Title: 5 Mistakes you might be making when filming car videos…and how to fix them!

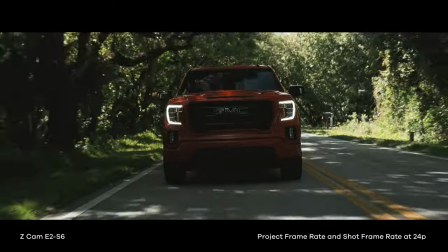471s
Now, my personal opinion is that when I am shooting car-to-car footage or rollers, as many call it,
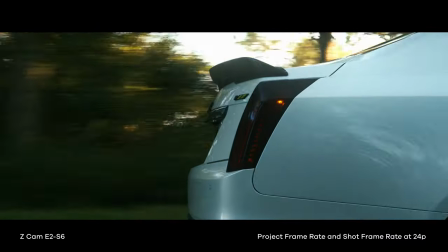477s
I do shoot that at 24 frames per second because this gives me a much more natural
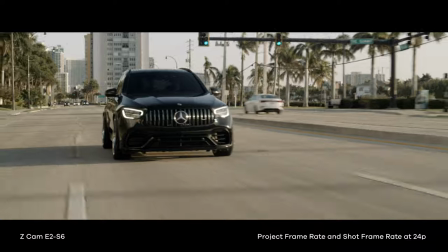482s
look to my footage if i do know that i'm going to do like maybe a speed ramp or some sort of slow motion i do change the frame rate to 60p or 120p depending on what camera i'm filming on but overall i try to stick to 24p since again this gives me the most natural looking motion possible now on the other hand if you are filming b-roll say you're
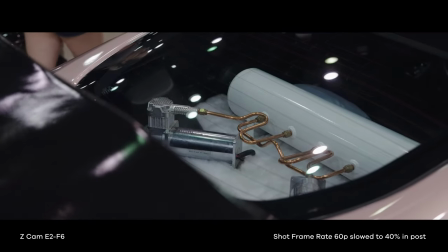504s
at a car show and you're filming some shots of the engine some shots of the interior which i hope you're doing because i mentioned it in the last video it is
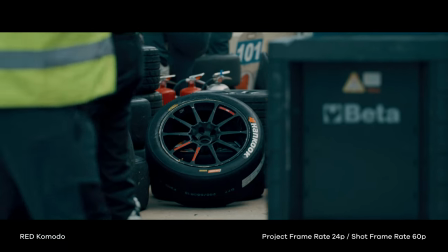512s
absolutely okay to slow your footage down to 60p or whatever it is just to get that nice smooth slow motion look and once you bring it into post you can slow it down and you've got some really nice smooth steady b-roll now speaking of
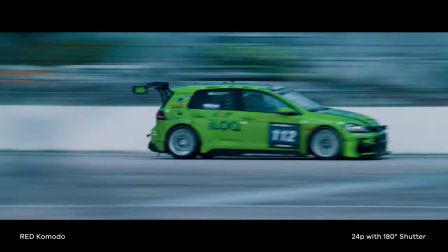527s
natural looking movement we are shooting a moving object so you want to adhere to the 180 degree shutter rule. Most cinema cameras have the option to change your camera's shutter speed to shutter angle. This allows you to set your shutter speed to 180 degrees like the rule is. So anytime you change your frame rate, it automatically adjusts your shutter speed. Now the easiest way for me to explain the 180 degree shutter rule is that whatever frame rate you are filming at, you want to take your shutter speed and double it. So if you're filming at 60p, 60 frames per second, you want to shoot at the closest shutter speed that is double your frame rate. So 60p would be 1 125th, 24p would be 1 50th.
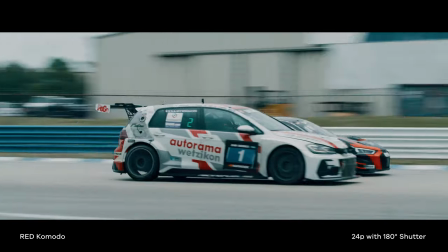576s
This will give you the most realistic looking motion blur and movement in your shot.
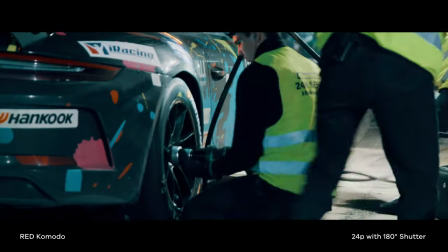581s
If you were shooting at a lower shutter speed or a higher shutter speed, you may get something that looks very jarring or just not realistic now if you are interested in learning more about the 180 degree shutter rule i've put a link down in the description below to gerald undone's video on the topic so if you guys want to learn more about it go check that out now here's one final bonus tip for you guys and that's to make use of sound design in your videos this goes for any video you're doing whether automotive fitness fashion sports whatever it is you want to make use of good sound design now if you want to learn more about how to perform sound design, how to do it and how to make your videos just stand out. I put a link down in the description below to a video I did on how to do sound design for a car commercial. So if you're interested, go check that out. But we're going to dive into it just a little bit and I'm going to explain how you can utilize sound design to improve your videos.
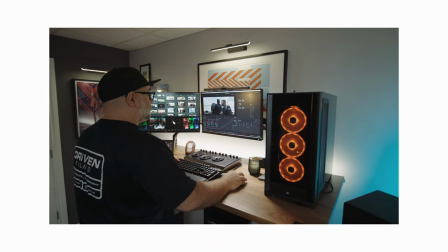637s
Now before I start editing and sometimes before I even start shooting, I like to choose the music that i'm going to use for the project now while you can find free music out there chances are that it's copywritten music so especially if you're uploading to social media like youtube you want to make sure that your music is what's called royalty free music what this means is that you are not going to get hit with a copyright claim if you upload your video to youtube vimeo Instagram,
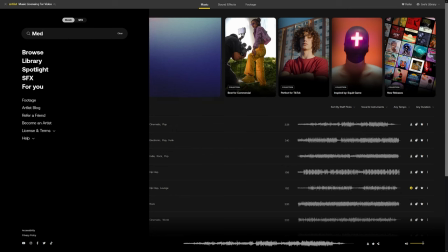667s
wherever it may be. For this, I use Artlist.io because it's all royalty-free music that I pay a subscription for,
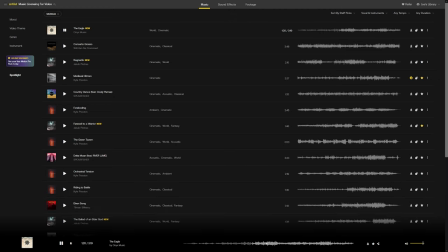674s
and I have access to thousands and thousands of amazing songs that I can use in my videos.
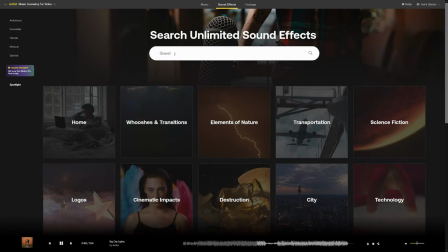679s
Now, not only does Artlist have music, but you can also access various different sound effects.
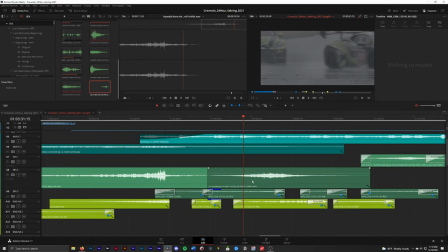685s
So for example, in this after movie that I produced for the Sebring 24-hour race,
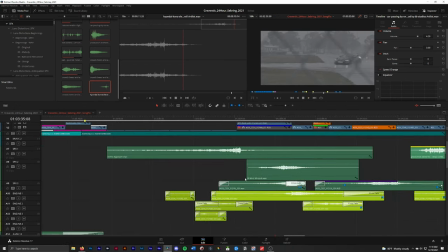690s
I've chosen my music bed, I've finished my edit, and I've got all the engine sounds that I've recorded,
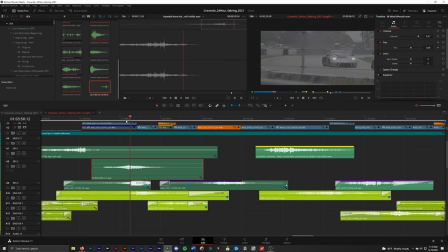695s
whether it's in camera or externally, and I've overlaid all that into my video.
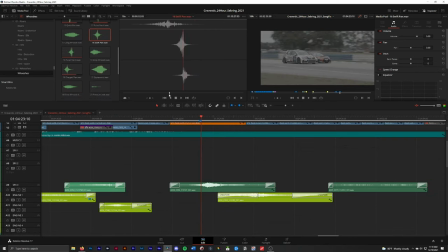700s
And once I've done that, I begin adding sound effects like whooshes, bass drops, hits, and risers. And once I've added those effects in to accentuate the video, I start by adding fully sound effects.
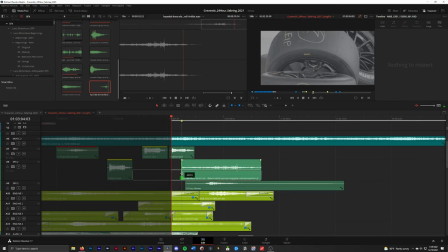713s
Now, what fully sound effects are is they're effects that recreate everyday sounds.